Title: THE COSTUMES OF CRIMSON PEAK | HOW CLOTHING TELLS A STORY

When Edith and Thomas arrive at the depot, Edith is wearing the same jacket she was when she arrived at Allerdale Hall. But there's been some changes to it.
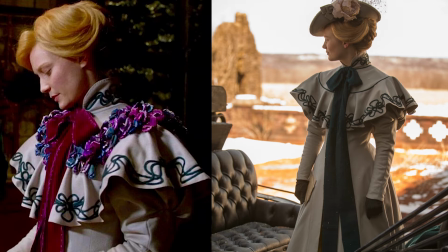The flowers are gone as if they've died off, and her ribbon, which was once red, is now navy. The cream flowers that remain on her hat look as if they are slowly dying. Staying at the depot, we see some of Edith's undergarments, her lace chemise, her skirt,
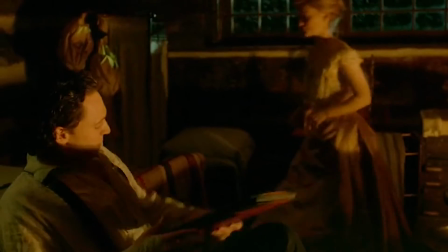and multiple petticoats, which are all kind of like pink and gold and warm, and I just love the colors.
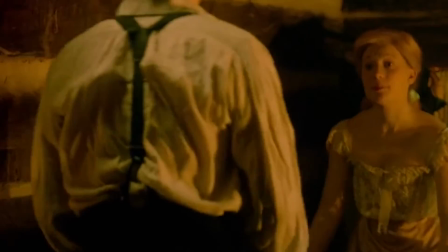It's so different from the aesthetic of the house that we've been seeing. And then things get a little saucy. I wish we could have an example of the corsets they were wearing.
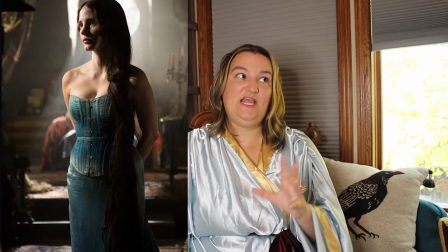I found an image of Jessica Chastain in a blue faded corset that goes with her costume, but I'm guessing it's from a deleted scene because it's never seen in the film. We love close attention to undergarments. What can I say? Edith once again wears her Nancy Drew dress to snoop around the house, unfortunately tipping off Lucille in the process.
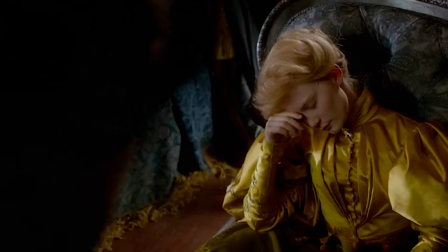They stand once again in that stark opposition, the gold versus the blue.
You'll feel better soon.
Nightgown scene, and she'll remain in this nightgown for the remainder of the film.
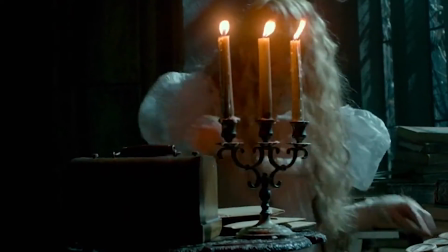And then we get the big reveal, the big twist. Lucille's nightgown. Nightgown count.
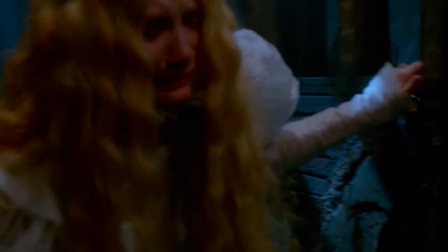Lucille wraps a blue-gray robe kind of over her
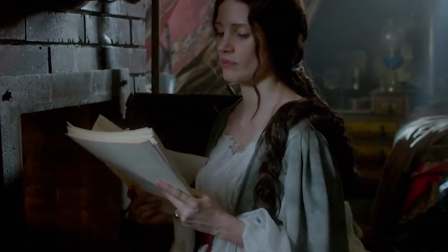dramatic nightgown and ties it with a red ribbon. Now, I don't have any evidence other than my eyes,
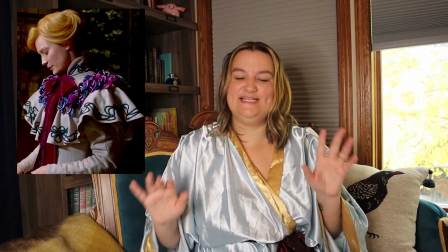but I speculate that the ribbon is the same one that Edith wore
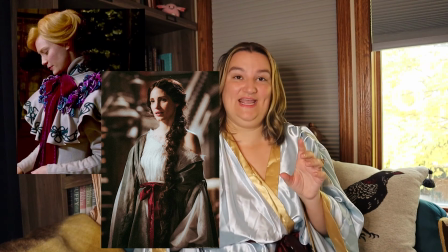with her jacket at the beginning of her arrival to Allerdale Hall. Lucille, however, carries no warmth with this costume. The red on her person becoming more of like a bloodlust rather than the warmth that Edith carries with her
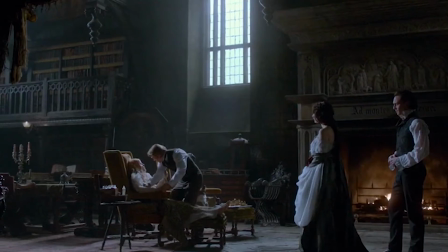warm tone clothing. The Sharp siblings are now free of the lie.
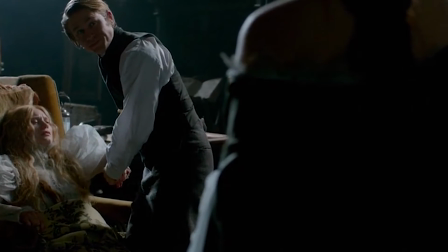Thomas has discarded his tie, and Lucille has discarded her entire dress. Her entire mask is off. She is out and proud of who she is.
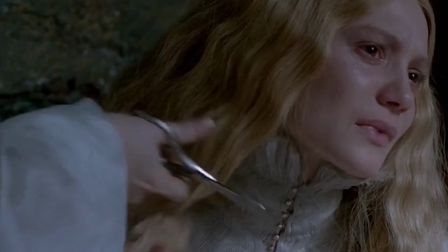A serial killer. I love the nod to hair again as memorial.
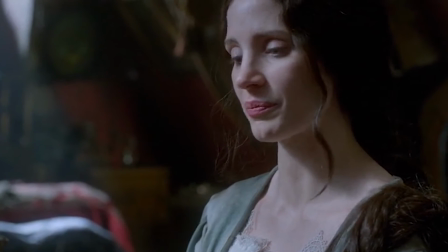Of course, in this case, it's Lucille collecting it as a trophy and adding it to her 4 other strands. So maybe it's a little bit on the creepy side. Mom's Making History, brought to you by Grave Jewelers.
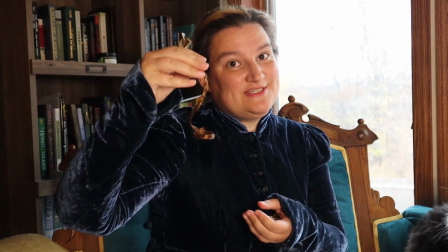Need to keep a piece of that loved one around? Contact Grave Jewelers today.
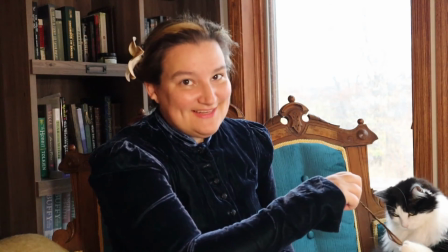This is not a real advertisement. And they make a good cat toy. Edith's pen finally comes in handy. Crimson Peak has earned its name.
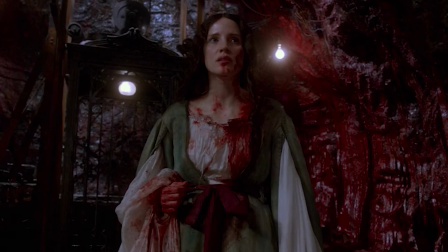The blood soaking through all of the white
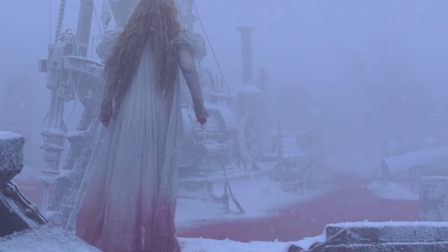garments is a direct reflection of the clay seeping through the snow outside.
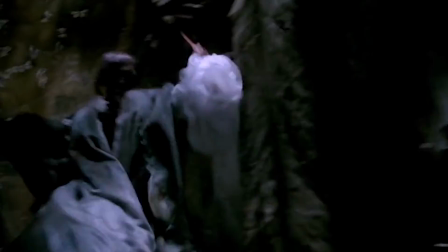Lucille moves through the house like a ghost, a prime example of how the costumes truly add to the aesthetic of this film.
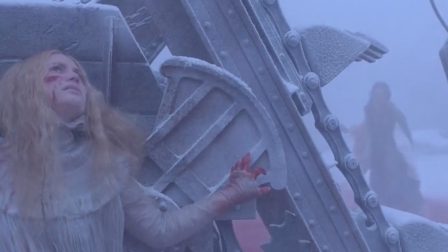The aesthetic is romantic, even in this context.
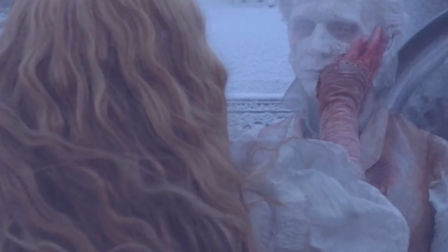We see Thomas one final time, his ghost pale white, unlike the red clay ghosts that we've seen so far. All of these were practical effects and makeup used for this as well. Edith prevails the loss of the innocents. The final scene, Lucille's ghost sits at the piano.